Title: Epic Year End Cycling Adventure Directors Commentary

Hello and welcome to another episode of the Director's Commentary. Today we've got a commentary for the latest and greatest. What was the name of this episode called? Year in Sport Big Mile Excursion. This was quite the adventure. We had Suko Warrior, Doug Higley, Devin Bailey. Who else was there? Ron Lewis and Dustin Klein. And Abe Elkames. Nice. This was actually like a bad ass crew to take on this insanely epic adventure without any further hesitation. Let's get into it. Shall we? Let me get my headphones on.
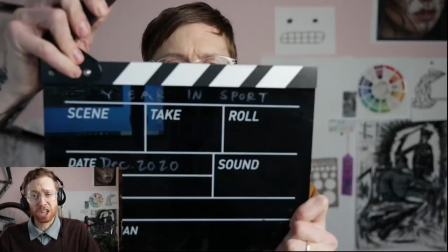[0:41]
Ellie just given me this cool little clapper. So I figured, Hey, let's use it. And actually it did help to put all that information on the clapper because I wasn't sure which footage this was for here we go i
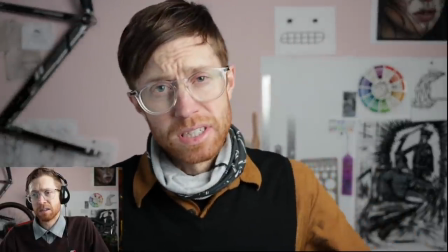[0:54]
was trying to build tension some kind of you know i have a terrible dilemma because there was a dilemma and i wanted it to be i only have
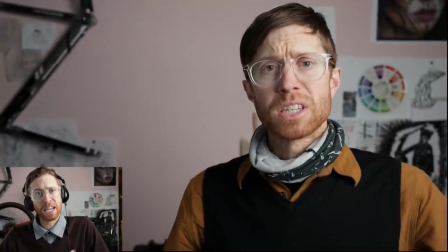[1:02] a few tenches
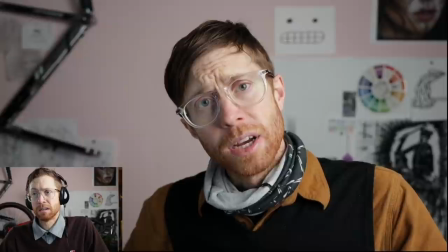[1:05] oh so much acting to be able to chilling and rest into the new year but no no time for that too bad no rest for
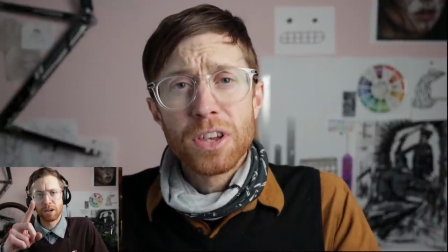[1:13] the wicked you know i see yeah okay just realized that but I only have a few hours left to get my Strava year in sport
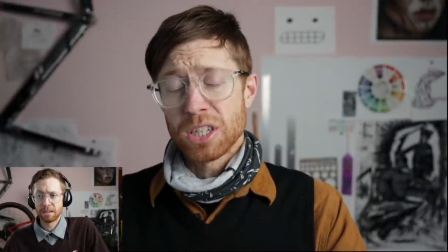[1:21] or my year by the numbers data to where I want them to be.
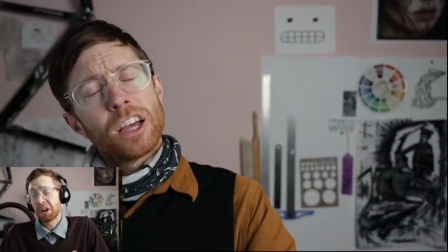[1:26]
Okay. I recorded all that ticking sound on my own because I wanted to build that tension a little. I'm just trying to do different things to make the buildup a little bit more exciting for us. And aside from being a little long-winded, I think this was quite, quite helpful.
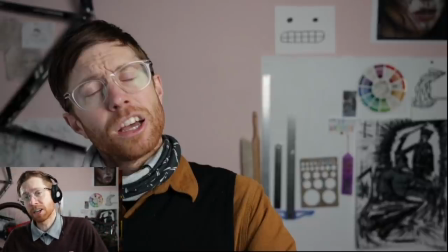[1:43]
And, and, and this was a sponsored video for Strava to point people to their year-end numbers, which is the perfect combo because we're all looking at our year-end numbers anyways.
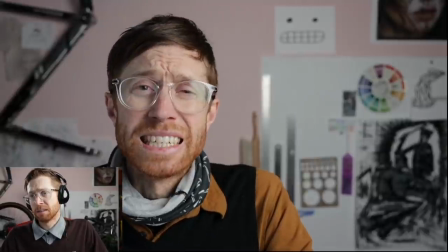[1:56]
So yeah, it just made sense. It was just like a reason to make a ride about it.
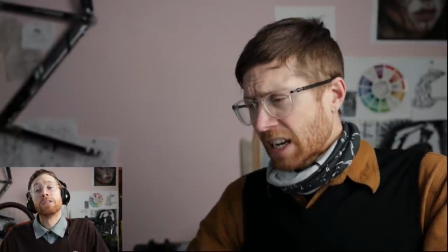[2:04]
Okay.
And man, everyone's confused on what bike to ride.
This is very true.
There might be snow and no one really knows what to expect.
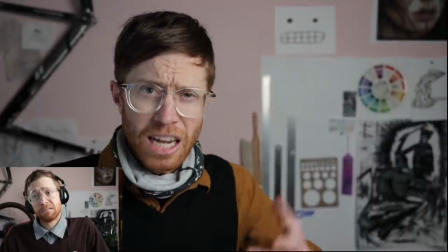[2:11] Ron's talking about putting knobbies on, yet I think we're going to be riding mostly pavement.
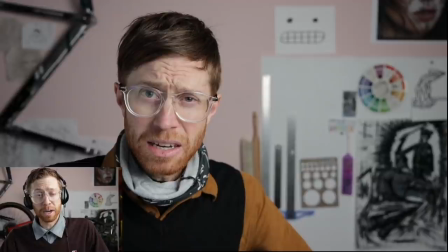[2:15]
I kept talking about which bike I should take to Ellie, who's my wife, who I talk about all the time, because she's the smartest one I know. One. And she kept saying, like, you should just tell people about how nobody knows what size tires to ride or what the fact that we were confused about the tires was interesting, she thought.
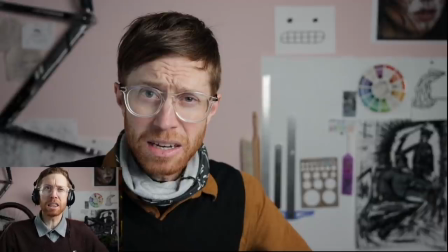[2:34]
And I think she's right.
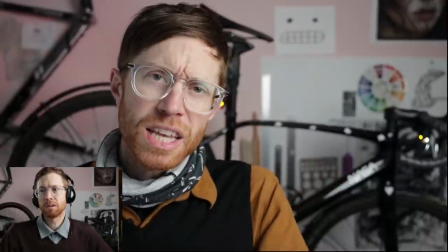[2:36]
So that's why I made this little skit. at first i was thinking 32s which is true i was like diverge all the way but then
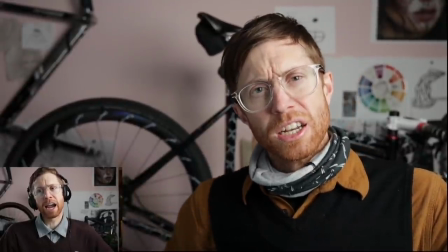[2:44]
i thought that maybe and i was like no stinner all the way solution and i actually went to the point of filling the stinner up resealing it or giving it some fresh sealant pump up the tires i was like this is the one and then i decided to go against it and and ultimately ended up on the diverge
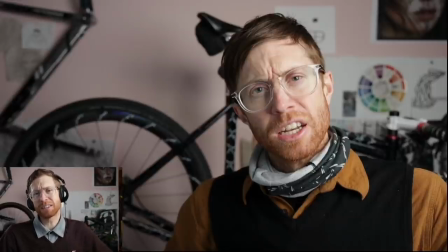[3:00]
because this is a big ass day it was like over 100 mile day and it's all pavement basically all pavement so road
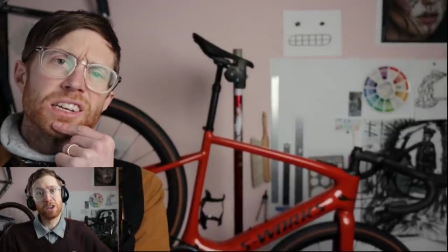[3:08]
bike duh or there is that other bike that has 38 that new bike what is that so this was my little move to to tease out what is this new rig it's not just villier over here every day anymore no no we've got some swerks in the works but what if all the
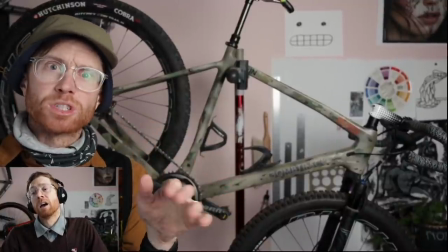[3:25]
roads disappear on the way there and then we're only forced to ride gravel and what if it's not just any kind of gravel it's
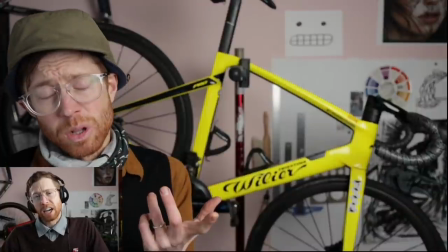[3:30]
like really well i thought that cut off would be funny but i don't know if it worked And also, with the next frame to this yellow villiard bike, I should have been in the other side of the frame. I think it would have had a little bit more impact. But I was going to say, oh, I haven't ridden that bomb track since I did the rematch with St. Helens with Doug.
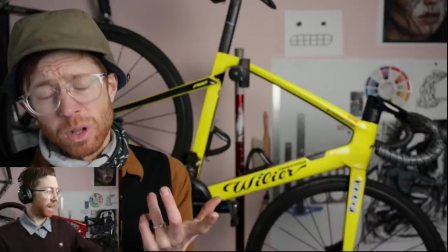[3:49]
That bike is so wonked out right now. It's got a 2.8 in the front and this fucking weird suspension fork. And I just don't want to ride it. It's hard to ride right now.